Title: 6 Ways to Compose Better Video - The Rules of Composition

Unlike in the real world, in cinematic and photographic composition, you can chop off the top of someone's head with impunity. This is not true of people's chins. Chins need to stay in the frame unless you chop off an equal portion of the top of the head.
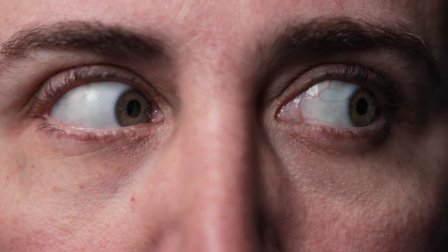(4:19)
Now, we look at people's eyes. We instinctively look at what other people are looking at. We have a deep down belief that the person inside a body is accessible through the eyes.
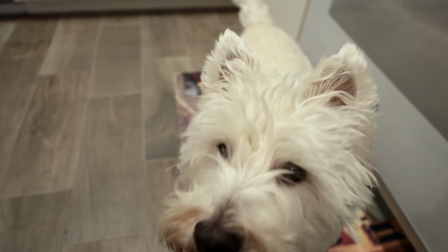(4:30)
And this is universal. When your cat or your dog wants to communicate with you, they look at your eyes, and they haven't read any psychology books. When framing a shot, if the eyes are in focus, you can get away with a lot of other things not being in focus.
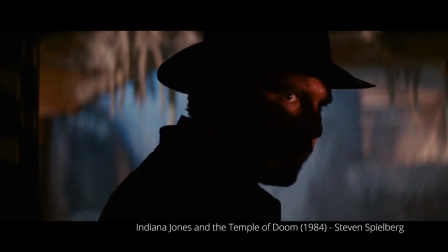(4:44)
In this shot from Raiders of the Lost Ark, Harrison Ford returns, here seen completely in silhouette with the exception of his right eye, looking weary, which along with his distinctive hat brings personality to the shot. Also notice the out of focus white areas in the left and the right. These serve to balance the frame.
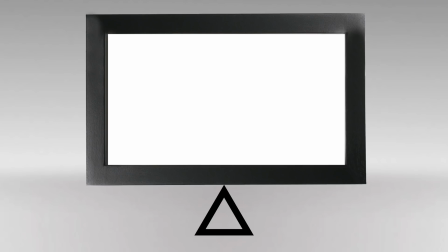(5:06)
Balance the frame, you ask? Imagine your frame as a shadow box that you're putting items into and that sits on a fulcrum in the center.
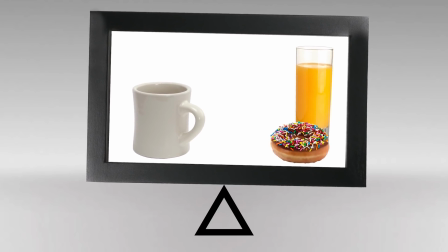(5:14)
Balancing the left and right sides normally gives off a feeling of harmony, and unbalanced frame, one of tension. While going counter to the rule of thirds, sometimes completely symmetrical framing with the object of interest in the exact center can be used extremely effectively. Some directors are slaves to symmetry, and when used properly, it can be extremely powerful.
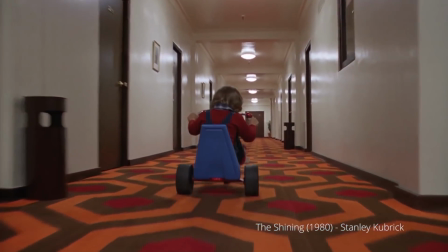(5:37)
One of the most arresting users of symmetry was Stanley Kubrick,
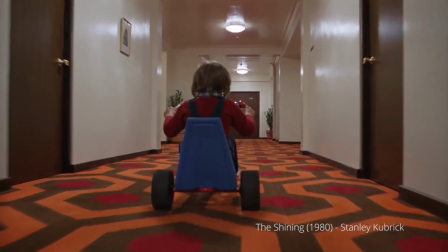(5:41)
who put the rule of thirds in the back seat and replaced it with an obsessive adherence to center framing and symmetry,
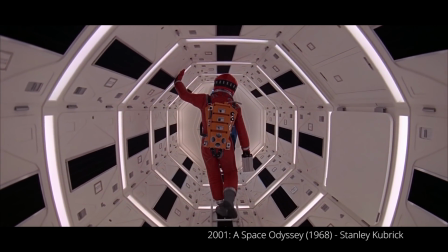(5:47)
giving us some incredibly powerful images that depict order so perfect it becomes somewhat menacing.
Here's Johnny!
Balance does not have to be symmetrical though. Objects on one side of the screen can be balanced with objects on the other side of the screen that aren't their mirror image.
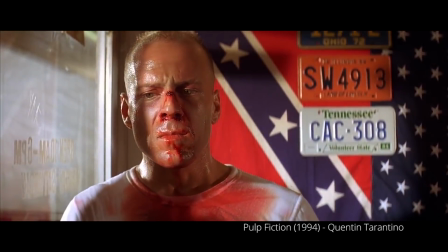(6:08)
In this shot from Pulp Fiction, we have Bruce Willis on the left-hand side of the screen, but the frame is balanced by the license plates. We follow lines like roads. Leading lines are usually imaginary lines that go from one object to another to draw our attention from a main object of focus to a secondary one.
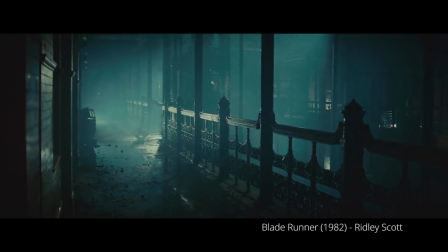(6:30)
Going back to Ridley Scott's Blade Runner, we have a perfect example of leading lines, and this time they're actually lines. The banisters lead our attention right to the people on the left side of the screen.
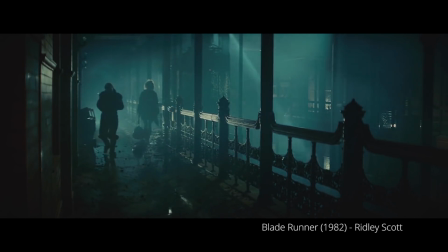(6:40)
Note also the strong use of the rule of thirds and the post in the foreground to provide balance. The camera can emphasize what's important and de-emphasize other things by using depth of field, or DOF. Depth of field is the area of a shot that's in focus.
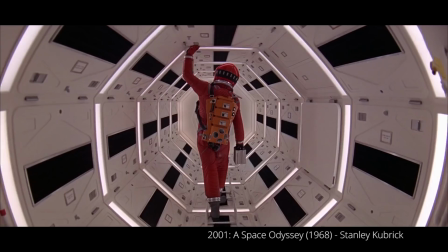(7:00)
DOF can either be deep, meaning everything's in focus, like Kubrick's image from 2001, or it can be shallow, meaning few things are in focus, like both the shots of Harrison Ford from Blade Runner and Raiders of the Lost Ark.
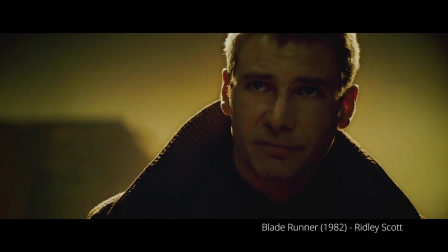(7:13)
Also notice in the close-up of Ford from Blade Runner the use of the out-of-focus building in the background to balance the frame. There are lots of books on composition, but a really good way to study is to watch good movies. How are your favorite directors using depth of field? How rigorously do they adhere to the rule of thirds? How do they use centered subjects to create tension, or use leading lines to guide your eye? Pay attention to composition while you're watching movies and television. Answer what items are in the frame and why. What do they add to the story? And what are the background objects adding to the mood of the scene? In the next video, we'll move on to how to control your camera, where you'll learn the basic operation of a camera and its parts. Combine the rules of composition and how to control your camera to add even more depth in your next video or film.